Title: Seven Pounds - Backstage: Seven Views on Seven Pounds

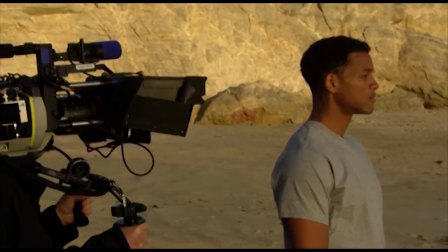12:30 Face out towards the ocean. Gabrielle definitely wanted to spend as much time as possible on location. Because when the actors are on location,
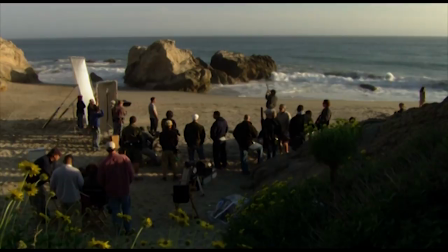12:39 they are connected to the reality of the scene and the space, and it just helps them. I think that when you're at a location, it really does just helps your ability to be in touch with where you are.
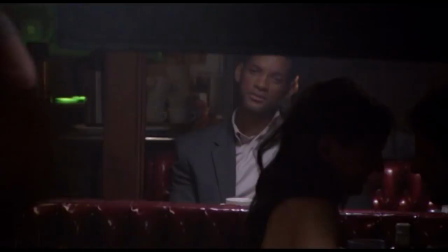12:57 When you're on a sound stage, you're obviously an actor at a sound stage.
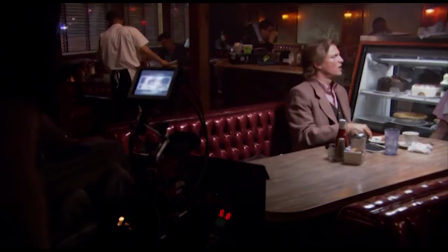13:02 But it's a little more believable when you're at the restaurant that you're supposed to be at, you know?
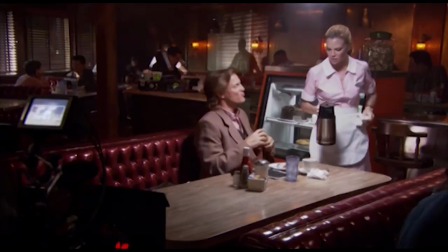13:09 Oh, Susan. Yeah? How's Ryan?
It was more to assist Gabrielle and the production designer in creating a mood for each particular scene.
Guys, cut. I had to do a two-shot.
I'm just trying to do my very best to go out to Los Angeles and
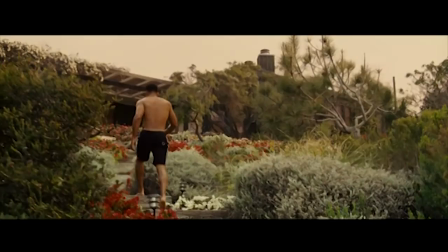13:31 find them something that they haven't seen a million times before that would be right for this movie.
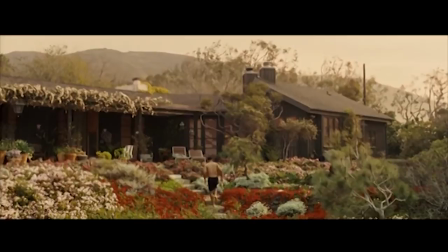13:39 The beach house was very important. They actually brought me on as the location scout very early, much earlier than most films might bring somebody on, because they were very concerned about finding the right beach house.
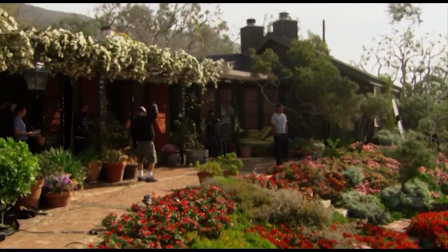13:56 And it took a considerable effort. We flew in a helicopter between Ventura and Orange County until we saw the house,
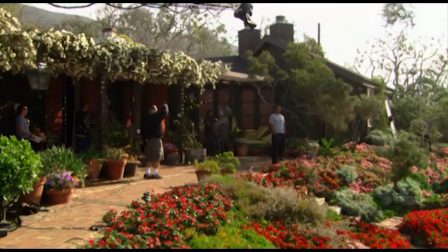14:07 or a couple of houses that we liked, and then we just literally left letters saying, please let us come and look at your house,
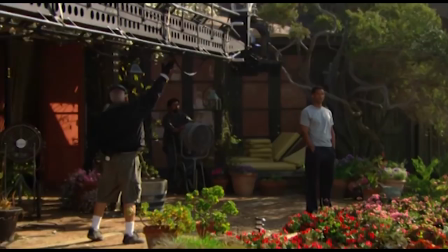14:13 please let us come look at your house.
Ready, and action.
That house had the right architecture.
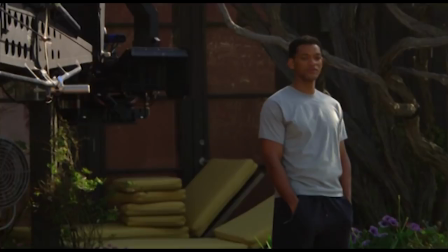14:19 It actually had the right plants, the right trees around it to make it look like it was somewhere other than Southern California.
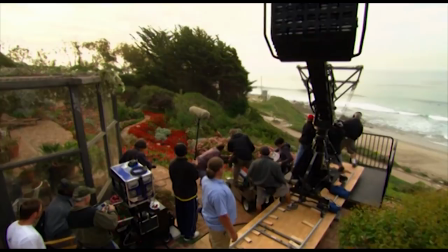14:26 And it was isolated, or at least it looked very isolated. It had a beach right below it, which was important, and it was just gorgeous.
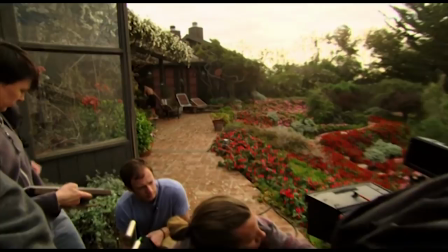14:34 It was just flat out charming, and there was something very charming and homey about it. It was nice. It was just so nice to find a house that nobody had ever filmed in before.
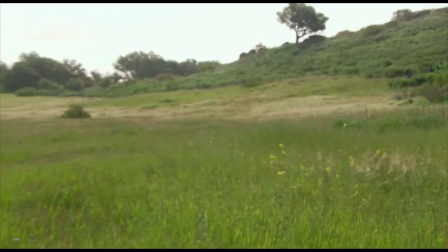14:50 And open. Action!
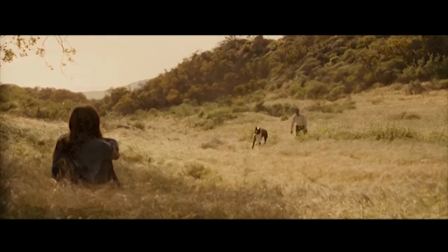14:59 The field to me was a way to display the sense of life they were surrounded by.
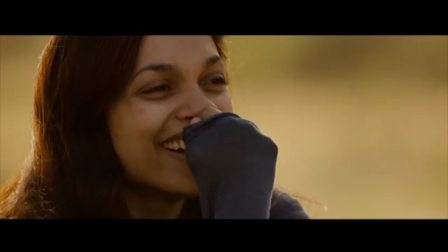15:05 They were both people with so much death inside. And putting them in a field, in a green grass field, was the best way to point it out how cruel life was, not letting them to live the beauty they were surrounded by.
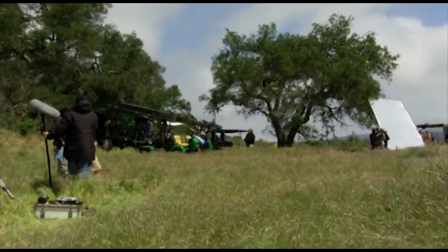15:27 It was November or December or something like that, and Gabrielle had moved this location from a neighborhood park to a field with tall grass. It wasn't easy to find tall grass that was green and flowing and,
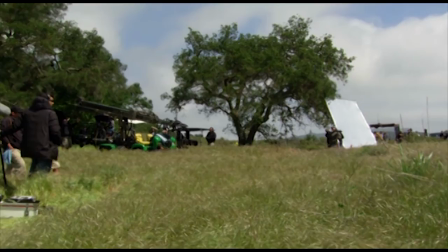15:41 you know, I mean, sort of your color purple imagery, you know, it wasn't like that.
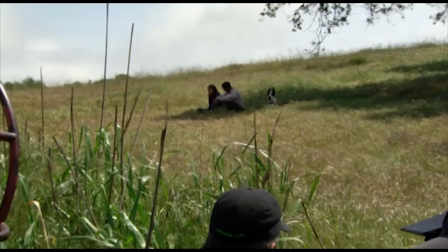15:45 So we just kept searching and boom, there was this beautiful nature park in Malibu.
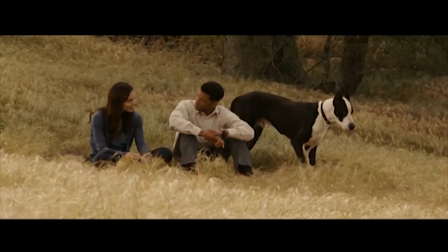15:57 All of us, as long as we've even been here, we're like, this is an incredible location. And it was just magical. There was something just very special and just out of this world that was happening.
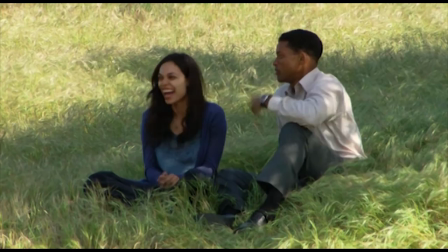16:11 Cut! Cut! Cut! Okay, we're getting better.
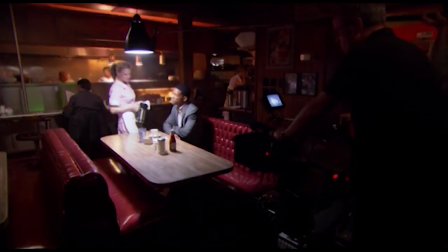16:20 How about you? Can I get you anything else? Maybe some dessert? No, I'm fine, thank you. All right, I'll get the check.
For Ezra's diner, Michael Riva, the production designer, brought up the image of Edward Hopper's Nighthawks.
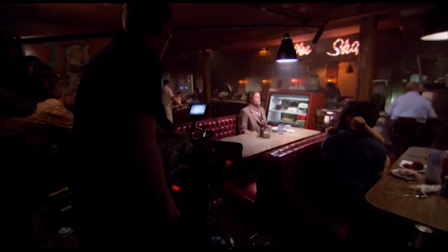16:39 It's the image of the character sitting at the counter at the diner, and we see them through the window, and it's night outside, and it's sort of very lonely and quiet as they sit.
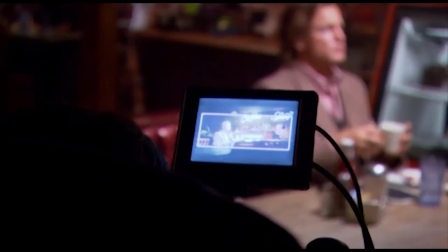16:49 And Ezra's character was sort of becoming this lonely character in a busy city.
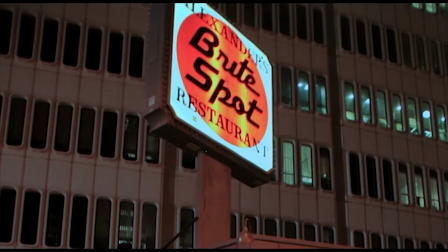17:00 One of my team members came back with the bright spot. It worked. Even to this day, I think in Echo Park, it's still a local late night hangout for people to go and get big pieces of pie.
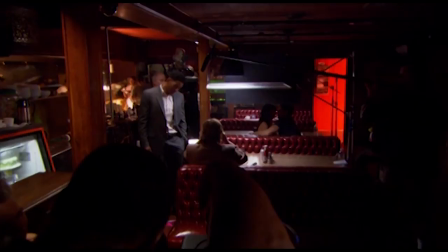17:15 They're really good. It is that feel that we were looking for.
How's the pie? Oh, it's good. You gonna ask her out? The waitress.
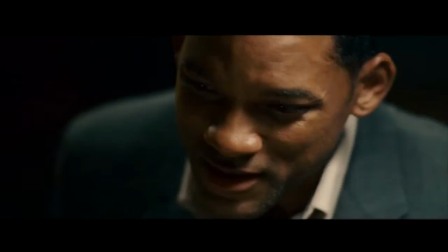17:30 I don't think she sees me. Good night, Ezra.
Los Angeles is so versatile. I couldn't imagine working and making movies anywhere else.
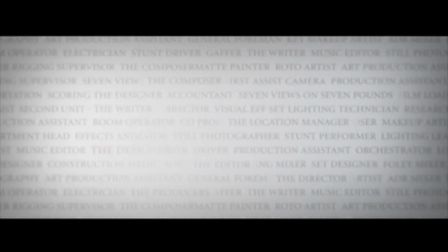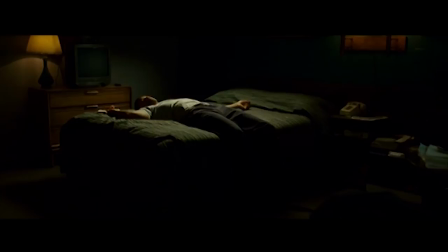We kind of created this dark mind palette, which was Ben's way of seeing life. It was like a peach. If you hold a peach in your hand, it's brand new, it's great. 3 weeks later, that peach turns this dark, warped color, and that's what we did. Ben's world was very organized. He's an engineer, an aeronautics engineer, so my concept originally was that he was,
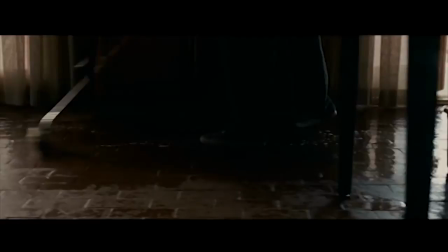18:16 and I think the script's concept or suggestion was that he was very organized, everything was very clean, very neat, tidy little piles,
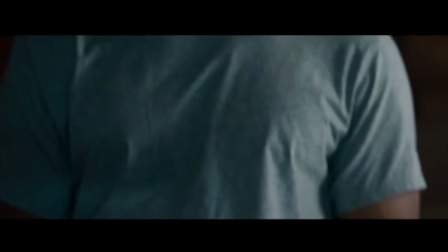18:23 emptiness. He's unloaded a lot of stuff that we all, you know, when we're living our lives, we're filled with lots of accoutrement. He didn't have anything left. He had given it all up. This is a man on a mission.
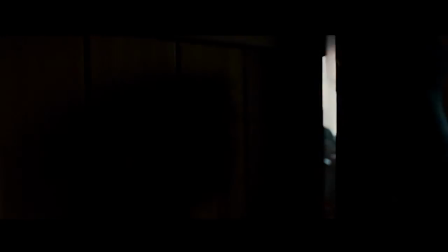18:35 His house, his beach house, when he's there by himself, is a dark hole.
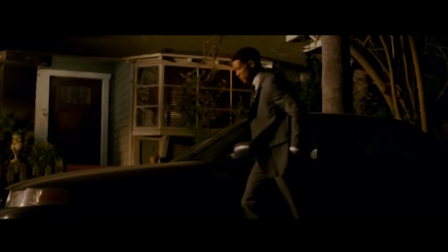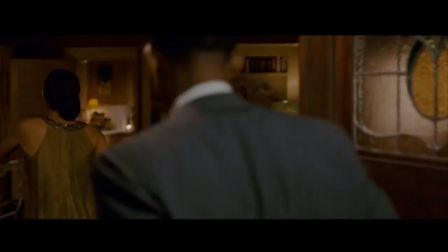18:49 Rosario had definite opinions about her house and what should be in her house. It was great.
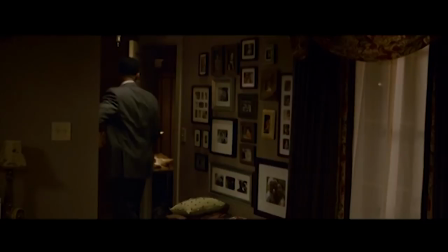18:54 Come in.
He's going to deal with Emily, who's full of life.
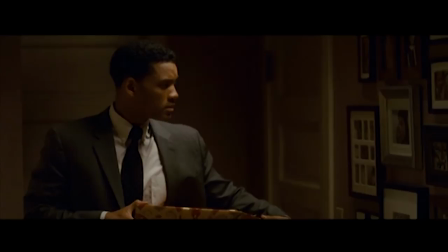18:59 And although she's dying, the house has to breathe life almost in a wild way.
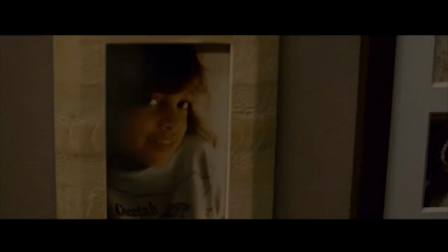19:06 Family photos that we put up on the wall and everything else. I mean, it's a spectacularly beautiful family.
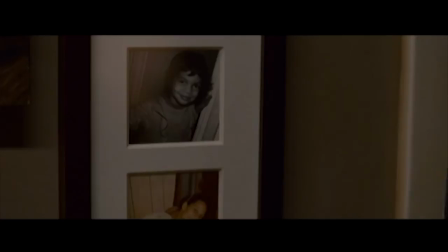19:11 So we put all those on the wall because it made her feel comfortable. But it is who she is.
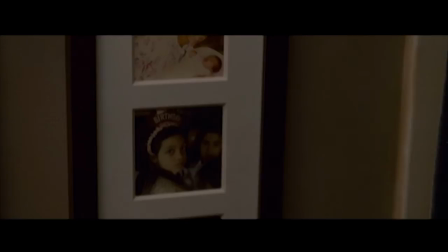19:17 She's a really vibrant person. She is Emily. It's very simple on this picture, you know. Anything that had to do with Ben was about taking things away from the frame, making it empty, making him alone.
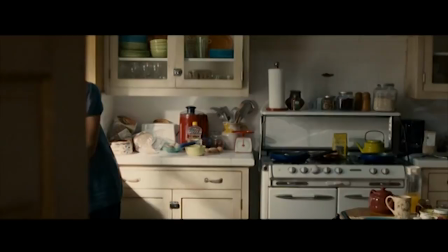19:33 Anything with Emily was filling the frame up with wonderful things and life. And I think it was extremely appropriate.
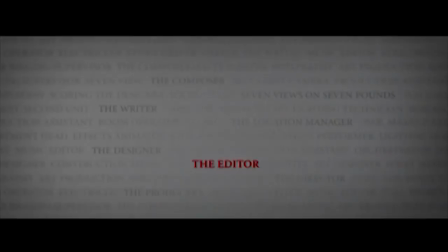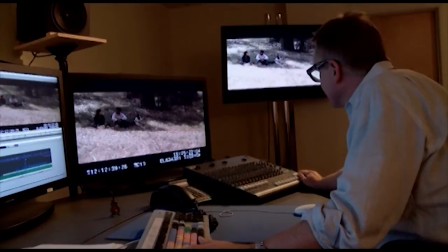19:53 I think I got him because I thought he could help me with my illness.
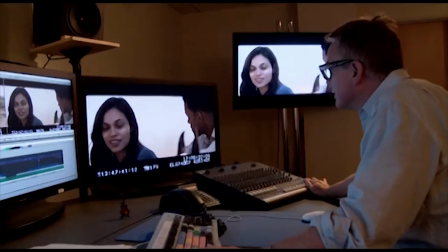19:59 would be something I could take care of as opposed to being always taken care of.
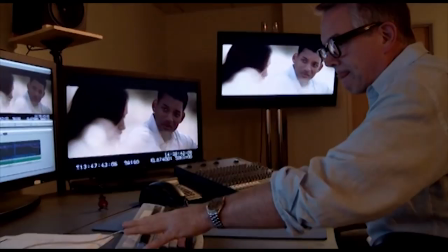20:04 As far as I'm concerned, I have the best job of everybody. It suits my personality. I like being locked away. I couldn't work on the set.
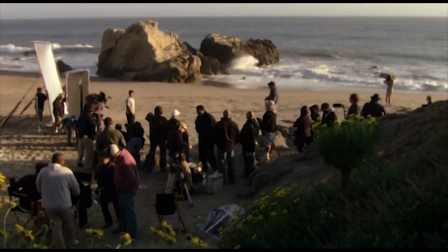20:14 It's too social, it's too crazy. You have to deal with too many people. When they start shooting, I start cutting.
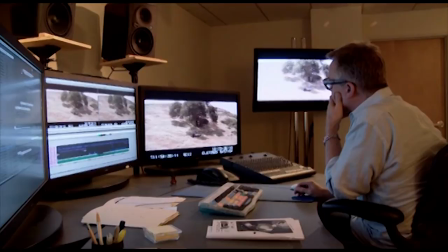20:21 I have my time and at my shot at the film before Gabrielle and I sit down in earnest together. I've never cut a movie star before like Will. I mean, he can just be there and people are gonna watch.
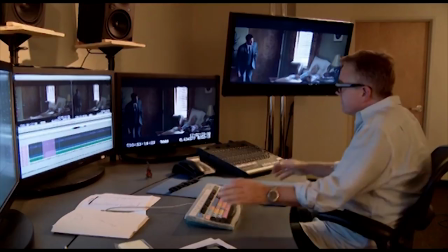20:36 I mean, both the films I've done, Pursuit and 7 Pounds, Will is in almost every frame. I mean, it's an enormous responsibility.